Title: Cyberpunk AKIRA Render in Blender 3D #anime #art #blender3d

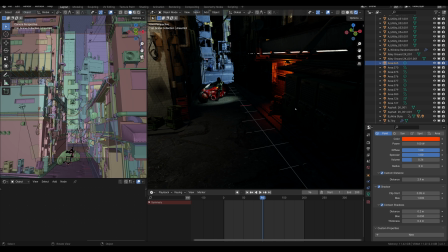11:34 Like if you look at video games, you'll see their lights are only touching the areas that are around them And that's mostly for performance for like light baking and stuff But uh,
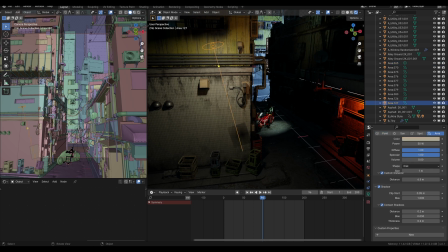11:43 you can do that in in eevee and you can really control that which I love You know,
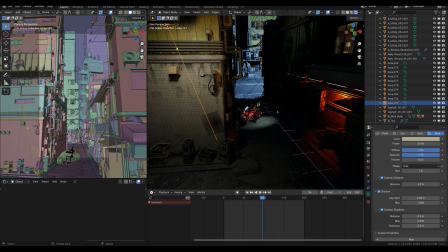11:47 it gives you a lot more control over the lights art direction things like that and what light reaches.
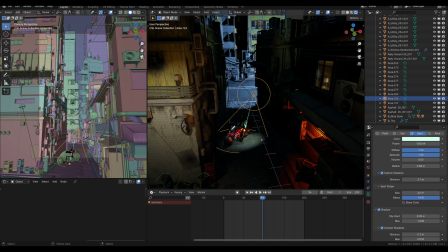11:53 So I have this spotlight on our main character. You know, again, it doesn't make sense.
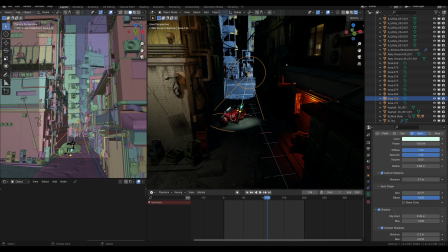11:59 In the render, you can see there's no object here. There's no like street light or anything that could be casting that light. But I think for like art direction purposes and just for putting the focus where you want the focus to be, it's really good. So that's what I wanted. I wanted you to look here and not really anywhere else.
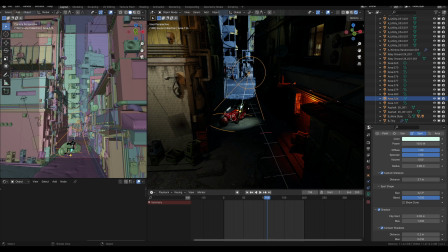12:16 And I still wanted it to look dark and still lit. you know, like it's kind of like this back and forth balance.
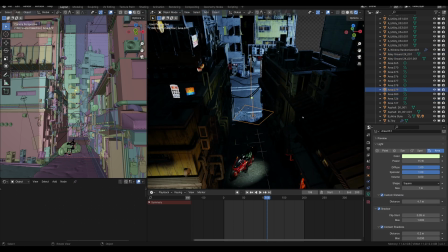12:22 I have this other lamp here, this area light that's green. So it's a little bit darker.
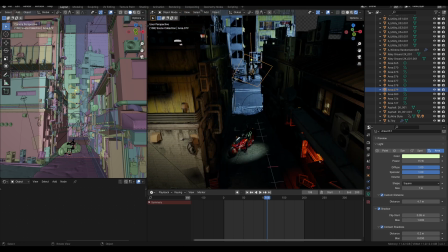12:27 It's not as saturated. It's not as bright as the colors that are in the foreground. It's a little bit colder.
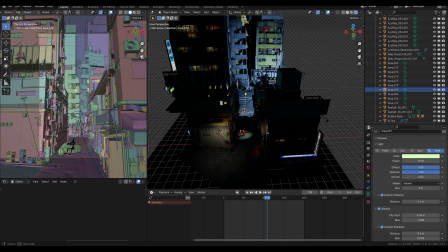12:32 So it's almost like the colors in the foreground are warmer and the colors in the background are colder.
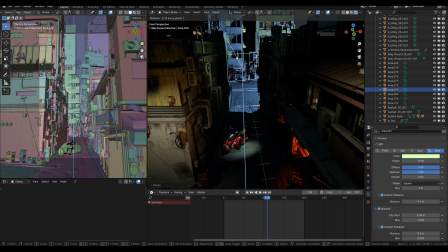12:36 So just doing more things to sell the sense of depth and translate different areas of the scene. So every area has its own lights and color associated with it so i hope that kind of gave you a good idea of
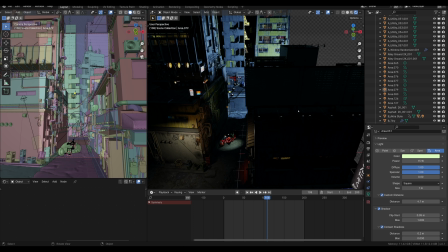12:51 how i made this scene if you have any questions or suggestions or anything like that please let me know in the comments below if you want to support more stuff like this subscribe that's the best way to do that follow me on insta all that kind of stuff patreon uh it all helps me in the
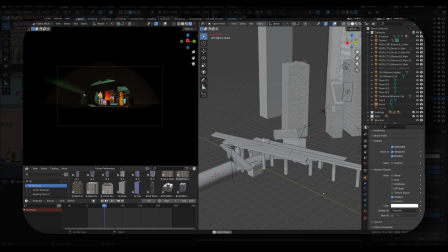13:04 long run i'm gonna be doing a lot more scenes like this i want to do a couple more akira ones the other ones that i haven't done
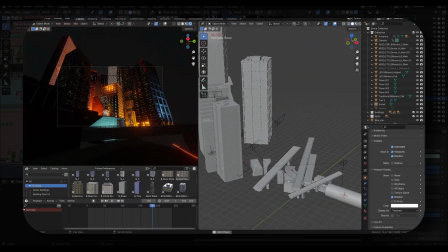13:10 i've only been putting them off because they're just massive they're massive scenes but i've got some ideas and um do
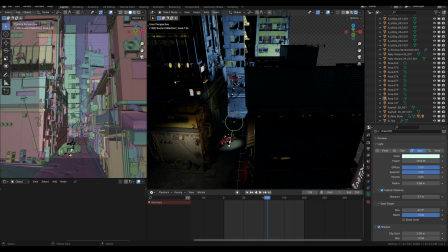13:16 other animes too i'm excited to do more so thank you for watching and i'll see you in the next video okay bye